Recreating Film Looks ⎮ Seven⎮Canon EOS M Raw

So last night I decided to experiment with my Canon EOS M to see how far we can get to emulate that cinematic look that we love so much. I took as a reference an image from 7 and I tried to get as close as possible to that photographic look.
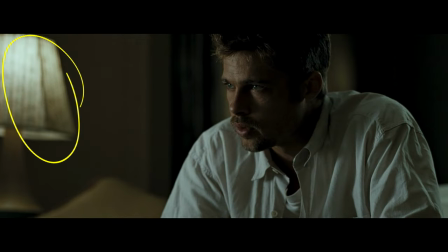0:37 In the reference image, there is a practical light on the left to justify the soft light in the room and on the side of the face.
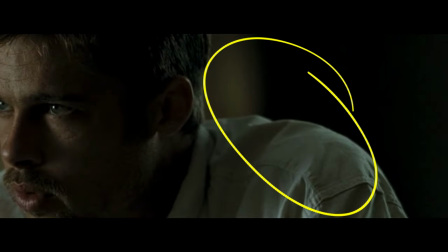0:45 There is a slight backlight on the shoulders and the neck, and the shadows are very deep. So I use it to light, honestly the only two light I own.
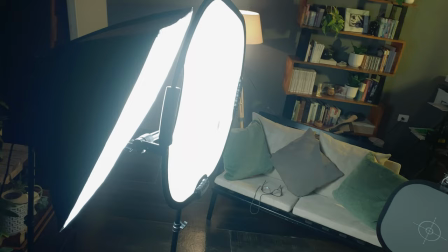0:55 A very cheap softbox ASCII light, whose light I have further softened by filtering it through a diffuser.
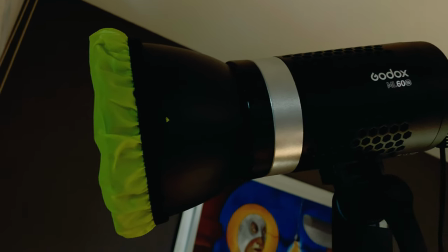1:02 And the Cobb light, the Godox ML60, that I used with a yellow filter to illuminate the background.
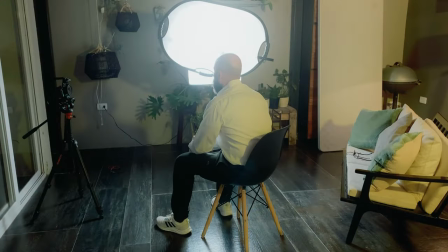1:09 I didn't use any fill light in order to get that deep shadows. For the backlight, because I didn't have other lights,
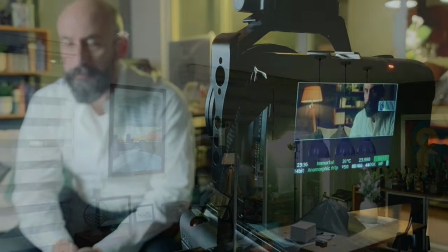1:18 I turned on all the lights inside the house and it helped me to have that slight light on the shoulders and the neck. I filmed in 5K mode, 1440 by 1836, 2.35 aspect ratio, 14 bits, 100 ISO, and I used a 7 artisan lens, wide open 1.8.
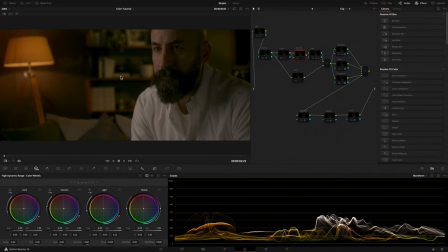1:47 From MLV, I imported the clip as Cinema DNG lossless in DaVinci Resolve. This is the raw clip without any correction, and this is the image from 7 that we have to emulate.
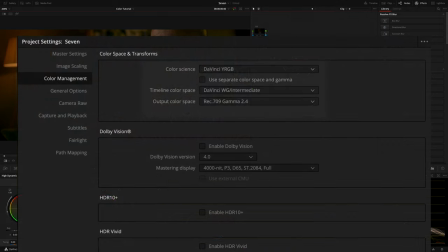2:01 These are my settings in the Color Management tab.
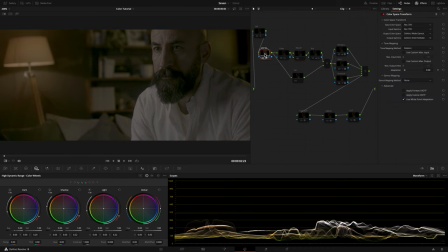2:07 I started with the Color Space Transform to put my clip in a wide working space, DaVinci Wide Gamut.
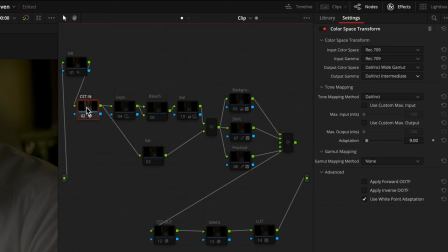2:14 As I said in other videos and for what I know so far, the Canon EOS M RAW material doesn't have an identified color space, so you can choose the one that gives you a good starting point. This time I set my color space and gamma as Rec 709.
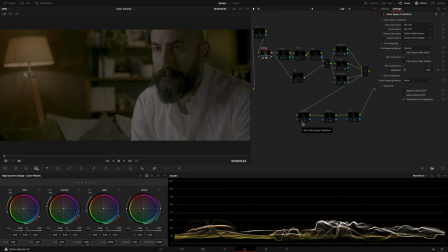2:30 After that I created another node to go back from our working space to the final delivery, but since I want to use the Fujifilm
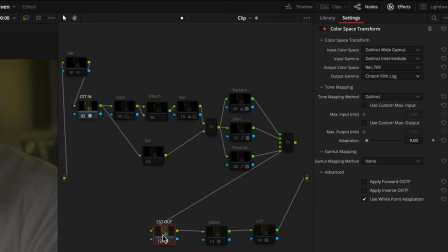2:40 3513 film print emulation, I set the output color space as Rec 709 and the output gamma as Cineon film block.
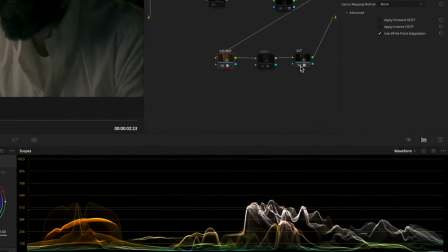2:48 So I created another node after this for my Fujifilm LUT.
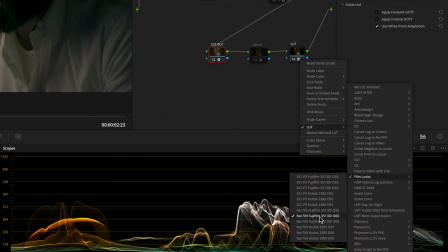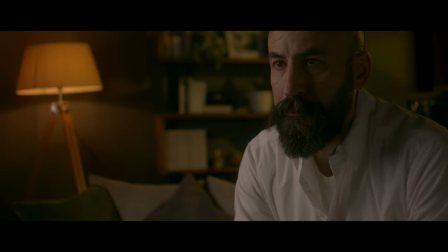2:58 Before and after our nodes.
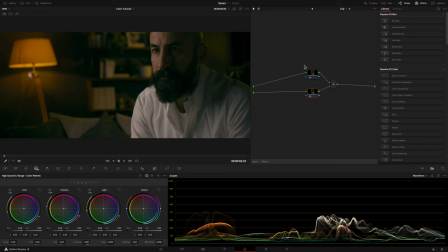3:04 Then I set a compound node to recreate that 7 bleach bypass desaturated look with silverish highlights and deep blacks. I create a mixer 2 nodes in which I desaturate the lower node and set the composite mode as art light.
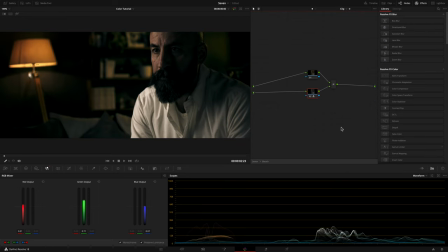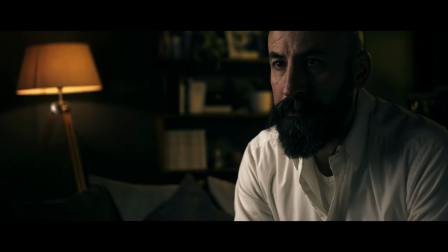3:29 Before and after the bleach bypass.
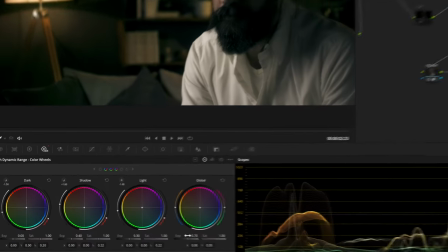3:33 Then in my exposure node, with the HDR wheels, I rose the exposure and some lights and shadow.
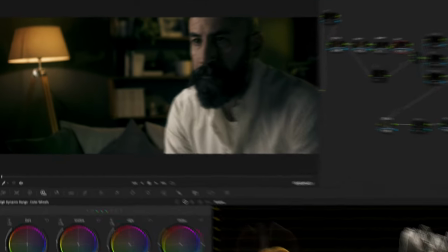3:42 In my balance node, I shift the light range toward a blue cyan tone
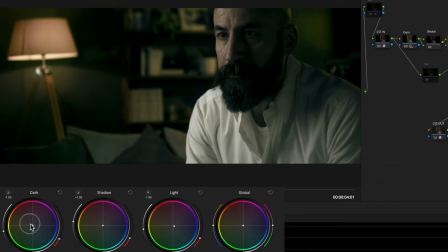3:51 and darks toward a yellow-orange tone.
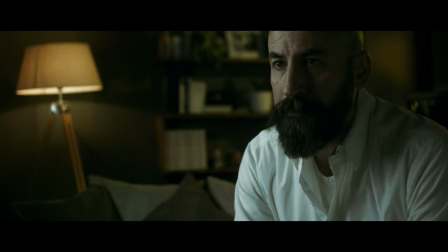3:57 Before and after the balance.
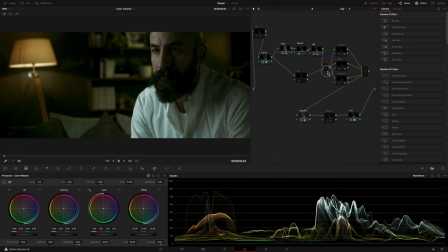4:01 I put my saturation node in parallel with my exposure, bleach and balance nodes. And I rose the saturation a little bit.
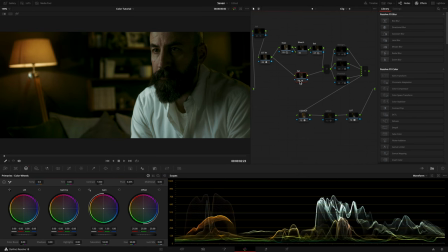4:16 Off, on, before, after.
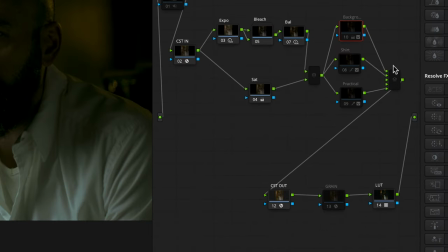4:24 Then I created 3 parallel nodes.